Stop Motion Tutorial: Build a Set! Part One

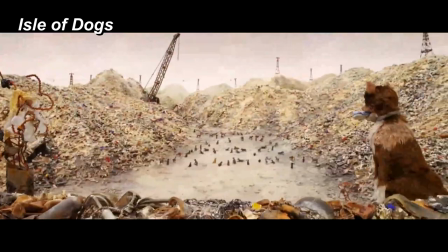Behind every stop-motion character there is a setting. Literally.
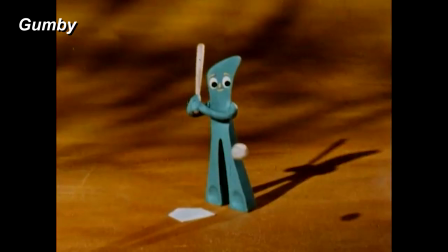Sometimes a set is very simple in order to put all the focus on the character, but other times the environment is important.
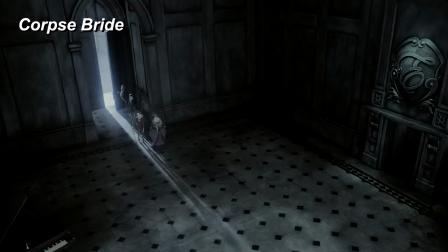Not only does the set show where the character is, but it sets the mood and establishes the style of the movie.
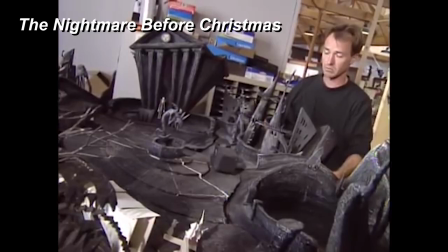The aesthetic of stop-motion has a lot to do with that handmade look of the environment. So let's make a handmade environment.
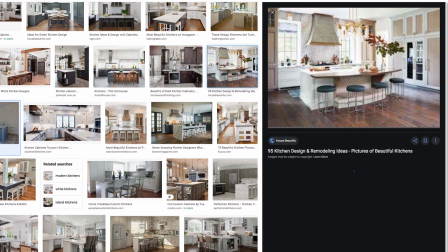First, do some research. I'm making a kitchen, so I'm going to Google kitchens. Real kitchens show me what's in a typical kitchen and different ways it can be arranged.
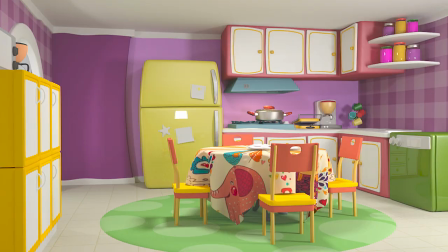But I want to go for a stylized look, so I'm going to look at cartoon kitchens for inspiration. Look for different ways your chosen set can be represented. A stylized look may be funnier than going for realistic.
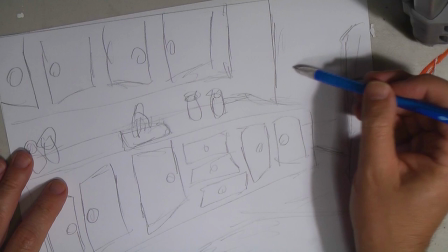Then sketch it out to zero in on your style. My idea is to have the basic architecture straight and squared off while the detail and color is whimsical.
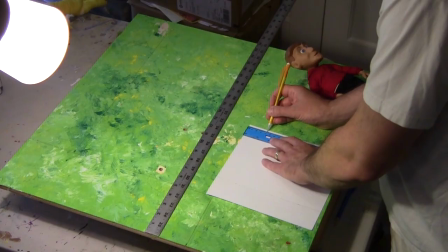You might want to go for a Tim Burton look, or Toontown, or Cold and Sterile. And then plan it out and make your blueprints.
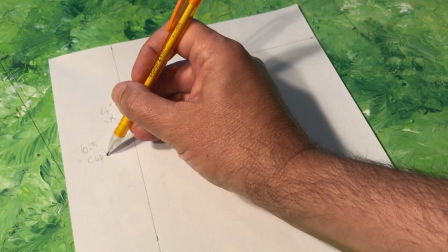Don't rush this part. Carefully plan out how big set elements will be and how tall to make them in relation to your character.
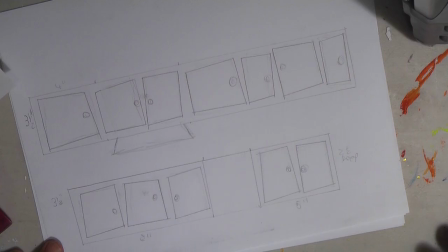Measure twice and cut once, as they say. Now we can start to build. The floor needs to be solid and sturdy.
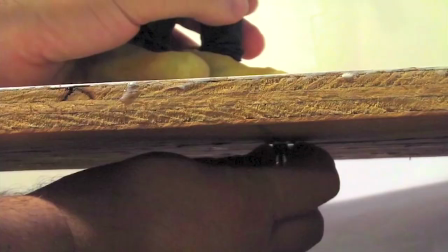It can be a tabletop if it's okay to paint it, or glue paper to it. But if you're going to tie down your character, it's best to have a raised platform.
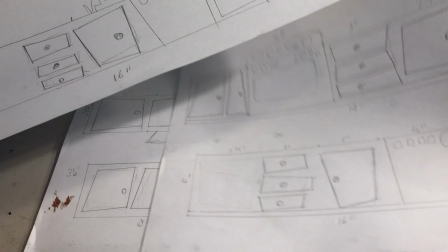Before making the walls, I think it's best to start with the set pieces first. In this case, the counters, appliances, and cabinets.
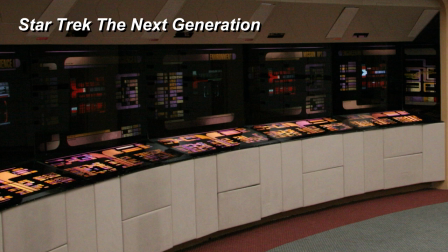For a living room, it would be furniture and shelves, consoles for spaceships, trees for the forest, and so on.
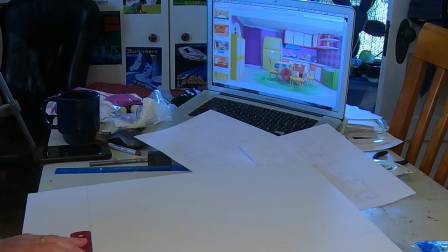Of course, you can shop for set pieces, such as Barbie furniture on eBay, but to maintain a consistent art direction, I'm going to make the stuff.
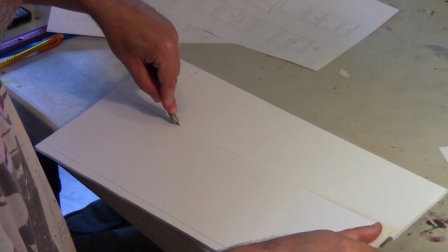While lightweight wood or plastic is best, I'm on a budget and a tight schedule, so I'm using foam board.
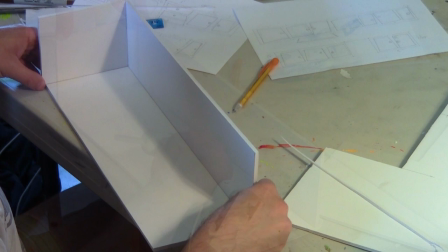It's inexpensive, easy to cut, and easy to paint. Cardboard will work too, but see if you can get foam board into your budget.
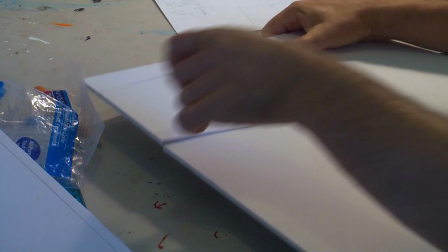I've even seen it at the dollar store. Use a new sharp blade and try not to cut your finger off.
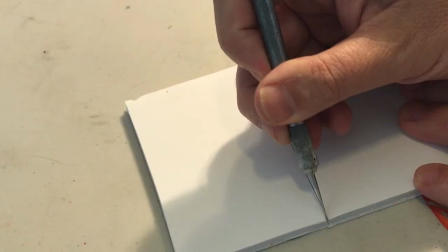I have some scars I won't show you, but the rule is to cut away from yourself. For corners you want to bend, carefully cut just through the top paper.
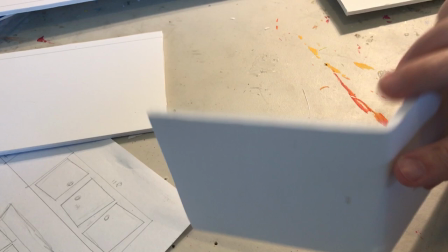Then cut angles on both sides of the cut so that when you bend the corners It doesn't bunch up inside and you get a clean bend on the outside.
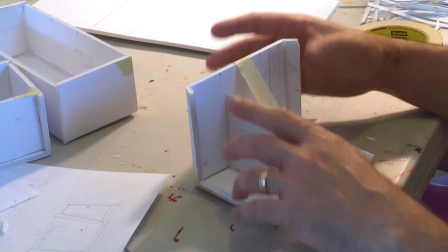You can get more rounded corners as well The goal is to avoid seeing the inside foam or the corrugation of the cardboard.
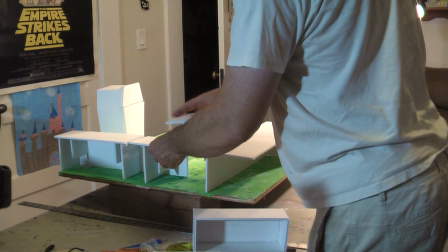As you create things try them out on the set Play around with camera angles. Is everything fitting the way you planned?
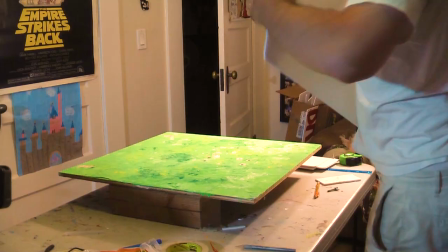Will shots be composed as planned? Best to adjust things early on.
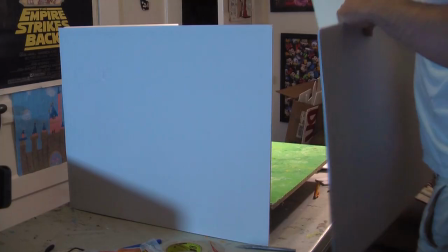Now we'll start in on the walls making them a little taller than needed To make the set as large as possible, I'm putting the walls on the outside of the floorboard.
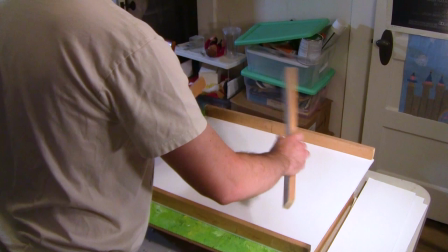But if you're going right on the tabletop, the walls can go anywhere. It does need to be framed, though, to make sure it will stay steady.
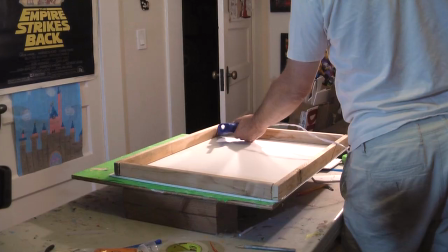1x2 furring strips will work. Cut them to the size of the walls and hot glue them together.
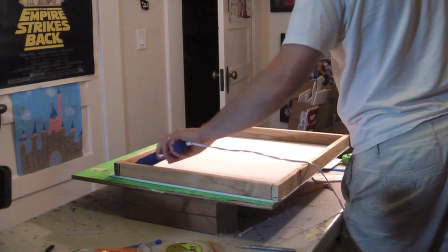If you're not able to do any sort of woodwork, you can make the frame with foam board or cardboard.
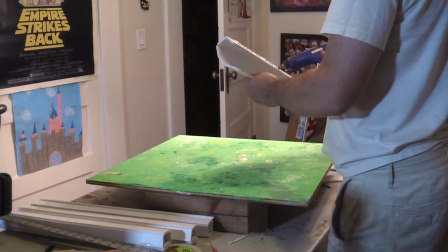Just make some long, straight, rectangular pieces that can run along the edges.
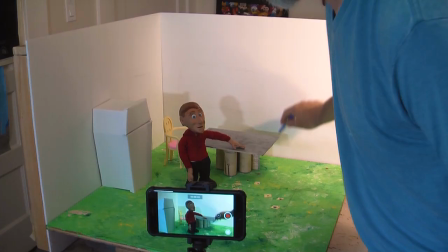We want our set to look like there is a world beyond the wall, so let's add some doors and windows.
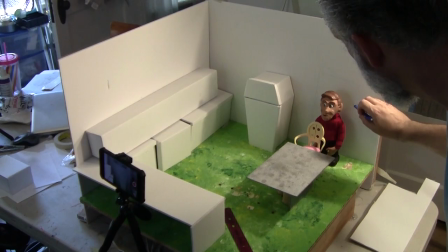With everything in place and previewing camera angles, sketch in the doors and windows based on the size of your character and the composition of your shots.
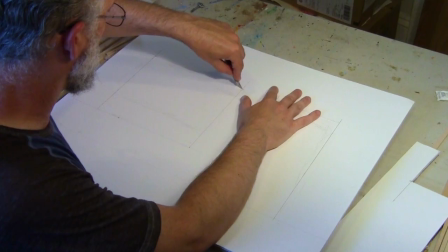Then you can lay it flat and carefully measure the straight edges. Remember the windows are the same height as doors.
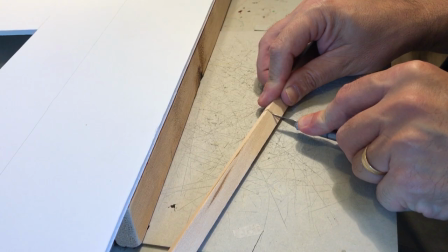Or break that rule if you want something different. Cut balsa wood to frame the doors and windows, which also covers the inner core of the foam board.
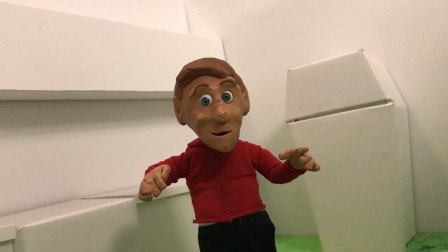Molding and trim can also cover seams and gaps. So now the set is a big white canvas that's calling out for some paint.
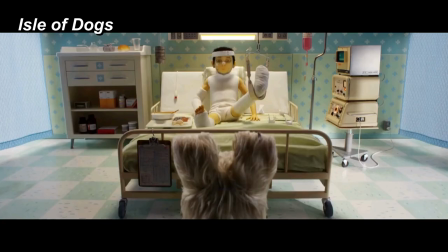Put some thought into the art direction here. What mood are you trying for? Clean and sterile?
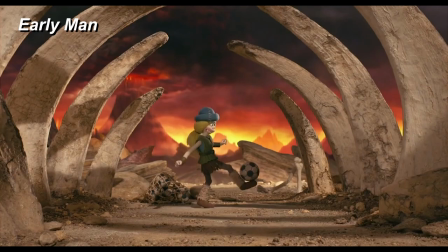Worn and lived in? Bold? Whimsical? And how will the characters and props look against the colors?
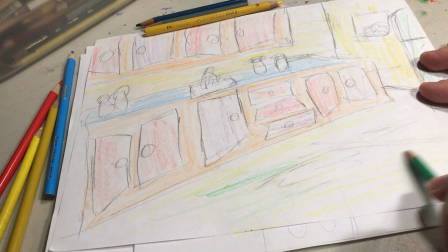I want the characters and props to stand out against the set, so I'm going for lightened, almost pastel shades, starting with the floor.
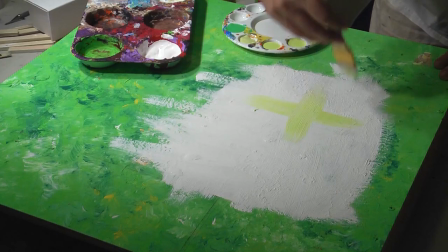I'm painting over a previous paint job. I want it light with the suggestion of a pattern.